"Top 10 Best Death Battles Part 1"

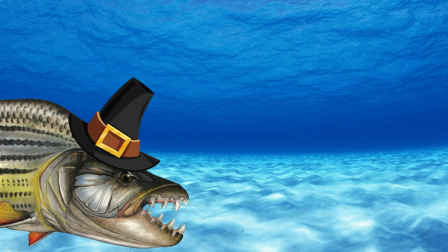Out of all the fights Death Battle has done, this was the one that caught me off guard with just how much fun it was.
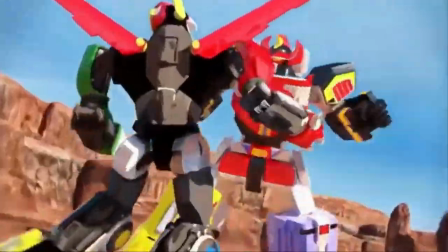Now, I am not a Power Rangers fan,
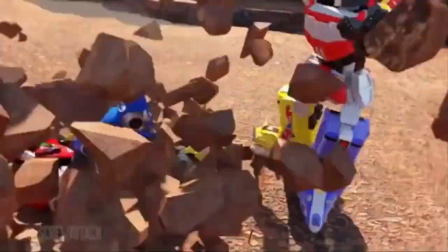nor have I seen anything related to Voltron, but man, what can I say?
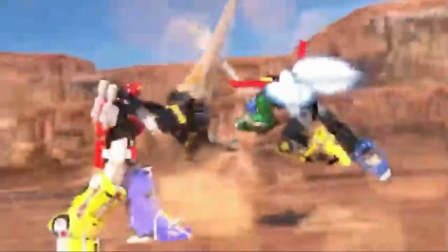The animation is really good.
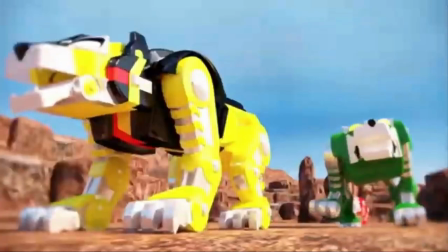This captures the size and weight of each mech, be it in their smaller separate forms or their composited mechs.
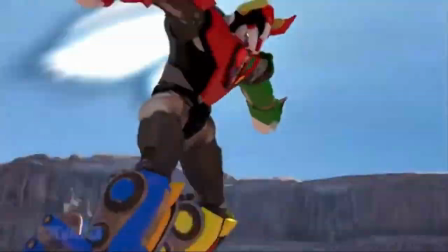And the way it's shot and framed does make it feel more like an animated episode of Power Rangers,
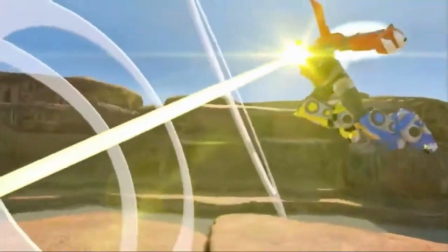playing off just how weird and devastating their abilities are, making sure neither looks like they're outmatched at any time.
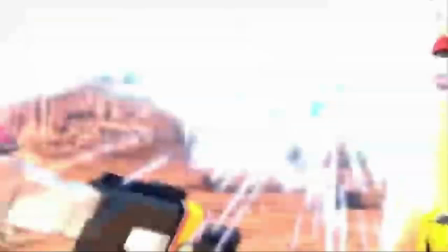And unlike Hulk vs. Broly, the impacts have a meaty sound to them, so to speak.
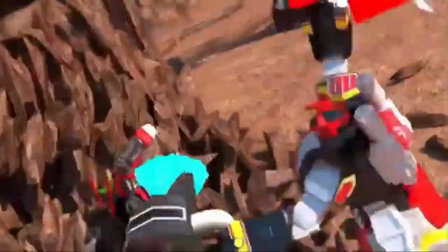Which is kind of ironic since they're made of metal, but in any case,
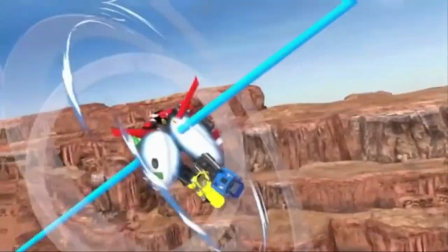be it laser or fist, you can feel and hear the impact with each hit.
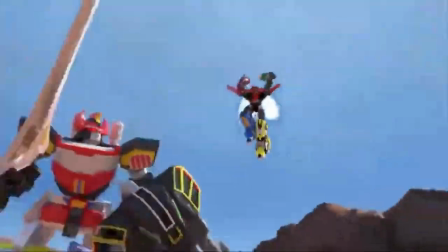I particularly like how they play with the size differences between both mechs,
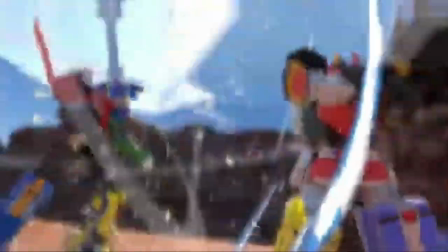having Voltron always hovering to compensate for its smaller stature to fight the Megazord on even ground.
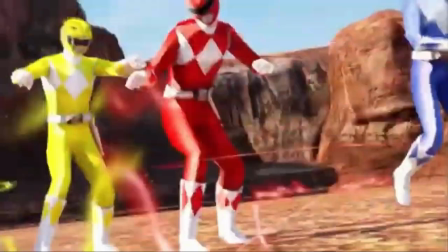I mean, I do wish the fight would have taken place in a more interesting environment,
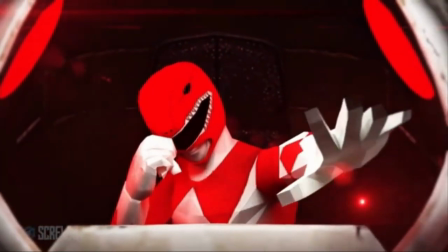and perhaps had more interactions between the 10 characters.
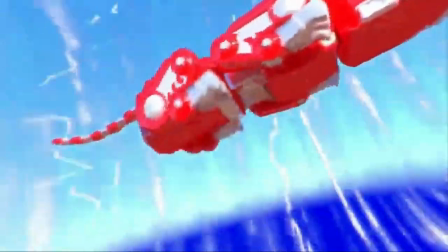And I really do wish there was a fight between the individual Zords and Lions before having them form into one giant fighting robot.
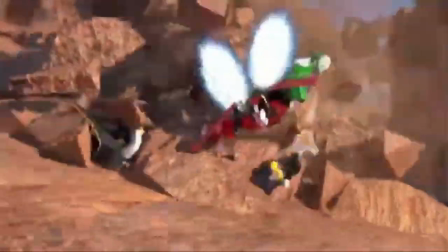but I still think this is easily their second best giant robot fight.
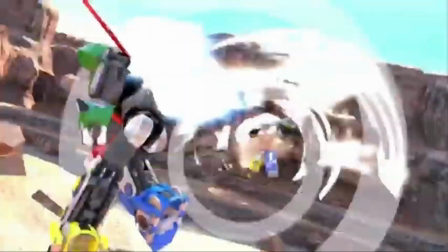Hands down.